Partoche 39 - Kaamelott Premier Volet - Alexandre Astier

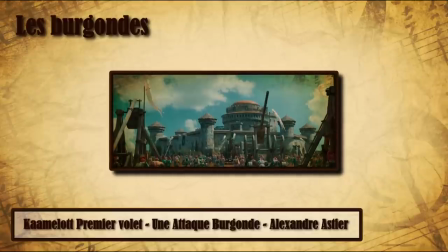1246s
C'est un motif qui se construit fragment par fragment pour accompagner l'annonce progressive des sièges de l'armée burgonde.
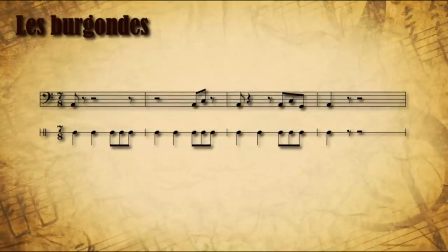1252s
C'est surtout sa signature rythmique qui va le caractériser. C'est un motif en 7 temps. 7-8, ce qui signifie 7 croches par mesure. Comme pour Lancelot qui était en 5 temps, on a ici des mesures asymétriques, donc bancales rythmiquement.
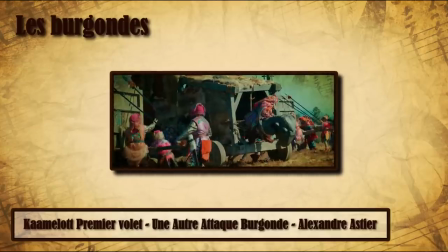1270s
Pour moi ça illustre deux choses. Premièrement, et c'est le plus évident, la désorganisation de l'armée qui ne parvient jamais à mener correctement ses attaques.
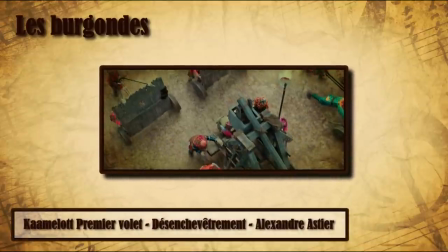1276s
Il est peut-être regrettable de ne pas avoir poussé au bout cette idée de rythme en retournant sur une signature plus conventionnelle lorsque l'attaque, coordonnée par de la musique par ailleurs, finit par aboutir.
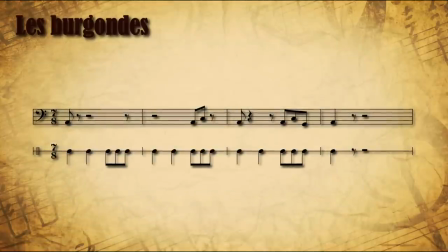1290s
On peut penser qu'il était préférable de conserver cette rythmique plus complexe pour pour insister sur le fait que la culture burgonde est assez à l'aise avec, à l'instar de pas mal de cultures africaines ou du Moyen-Orient notamment, puisque c'est bien sur ces sept temps qu'est bâti le ballet militaire.
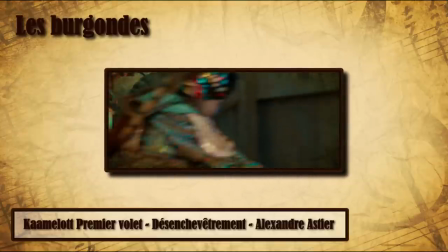1303s
Et c'est là mon deuxième point, la rythmique exotique semble assez appropriée pour accompagner ce peuple à l'image. En plus on sait bien qu'Alexandre Astier est très friand de ce genre de rythmique musicale.
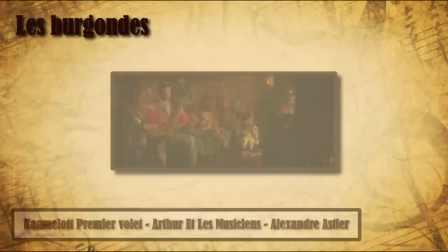1315s
Et même dans Arthur et les musiciens.
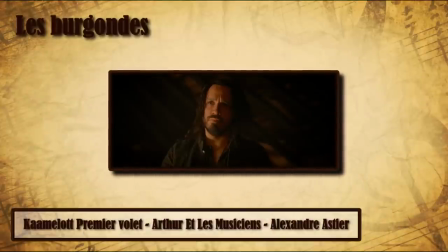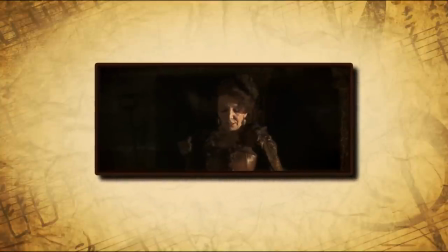1322s Mais en fait, en Aquitaine y'a pas d'hymne. Oui bah comme ça ça vous en fera hein. Je crois que l'Aquitaine a enfin son hymne.
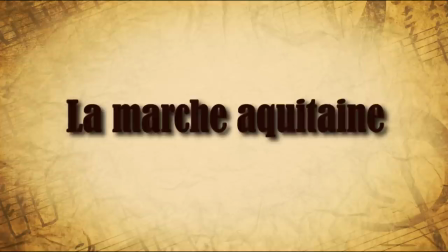Cette mélodie, elle est seulement présente dans le morceau Marche à Kitten, elle est vraiment cool, et c'est dommage qu'elle ne revienne pas. Enfin, elle revient juste au générique de fin, mais c'est le même morceau, donc là encore, petit espoir de l'entendre de nouveau dans la suite de la saga.
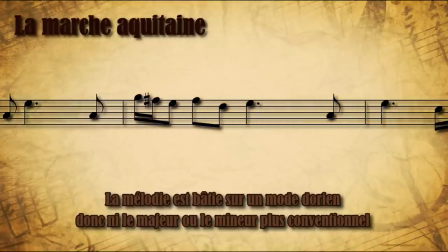1346s
En tout cas, même si ce n'est que dans un morceau, on a une belle diversité dans les variations de ce thème.
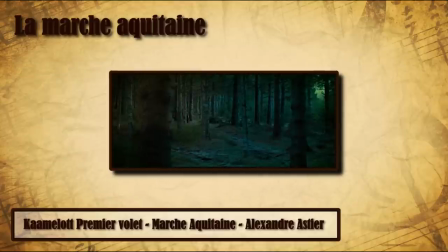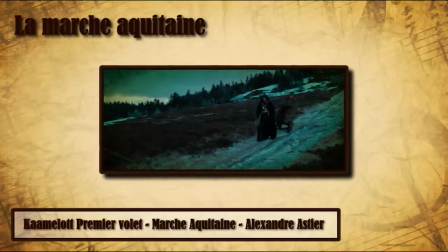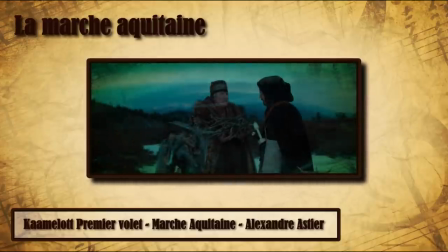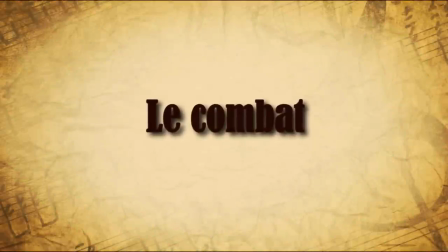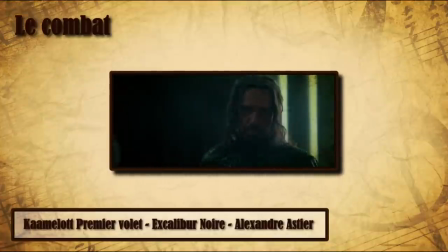1377s
Dans les motifs qui n'apparaissent aussi que dans un seul morceau, il y a celui du combat entre Arthur et Lancelot.
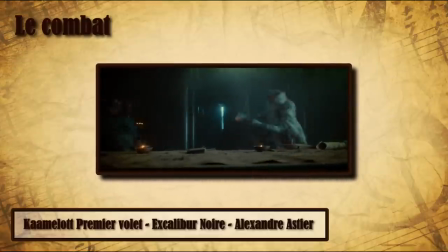1387s
Pour le coup, il est très héroïque et apporte un coup d'éclat lorsque les trompettes le jouent.
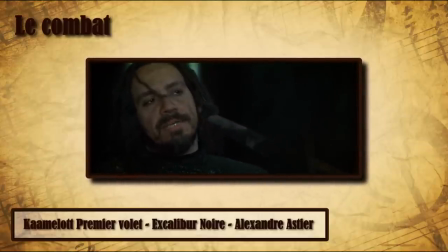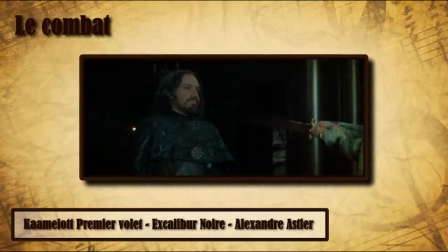1398s
Mais dissonant ici sur le plan du château qui s'effondre.
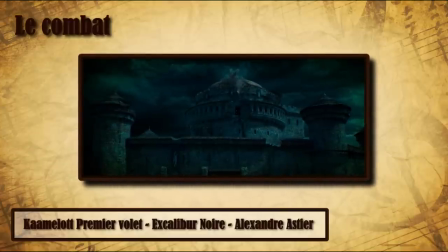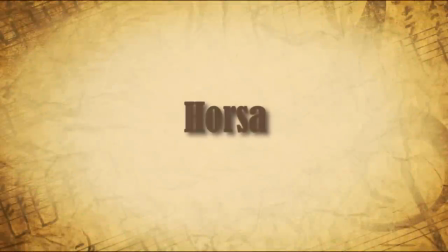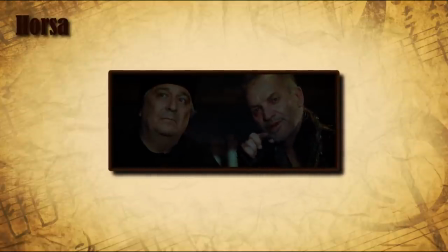1418s
Le chef saxon engagé par Lancelot pour traquer les chevaliers a son thème. Il est joué au théorbe, un magnifique instrument à corde baroque.
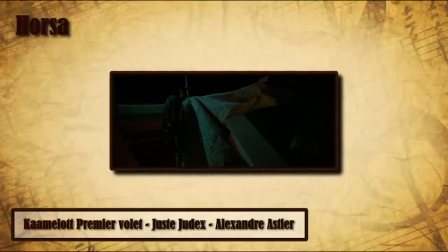1425s
Alexandre Astier ne cache pas son amour pour cette période musicale. Y'a qu'à écouter You Stay You Dex, un morceau que j'adore et qui nous envoie directement dans une messe de l'époque, avec des enchaînements harmoniques typiques.
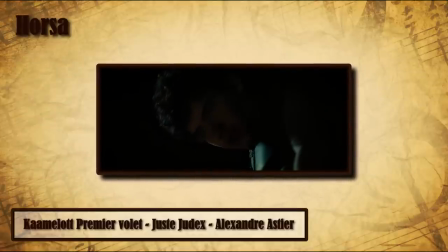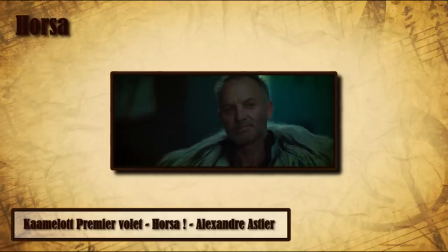1444s
Mais je m'égare, revenons à Orsa. On l'entend trois fois, mais c'est toujours l'exact même morceau, qui s'intitule Orsa.
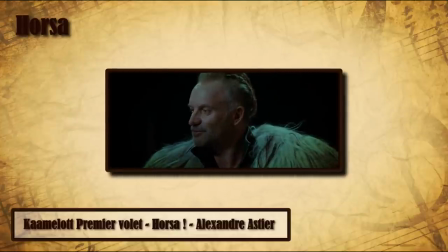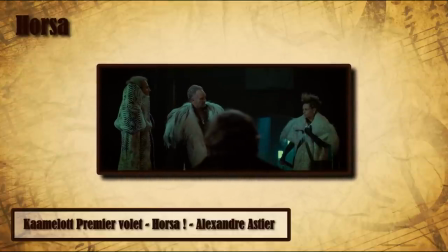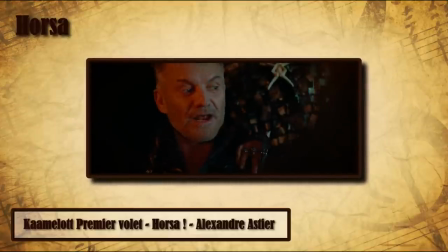1459s
Il débute et conclut presque le film. Ce personnage n'est en fait pas celui qu'on croit, et la musique accompagne vraiment les deux facettes du saxon.
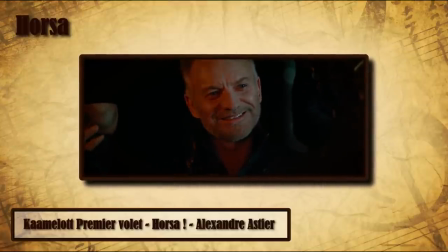1466s
Le timbre instrumental peut sonner sec, à l'image du chasseur de primes insensible dans sa première scène.
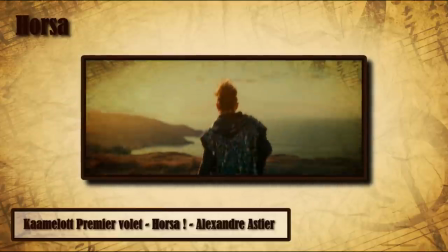1472s
Mais son interprétation peut changer et peut s'adoucir en fin de film, lorsqu'on constate ses intentions réelles.
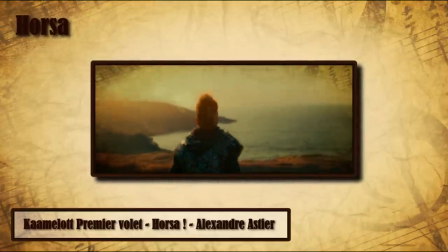1477s
Finalement, il soutient Arthur et s'intéresse à la quête du Graal. L'accompagnement soutient un caractère plus honorable pour le personnage.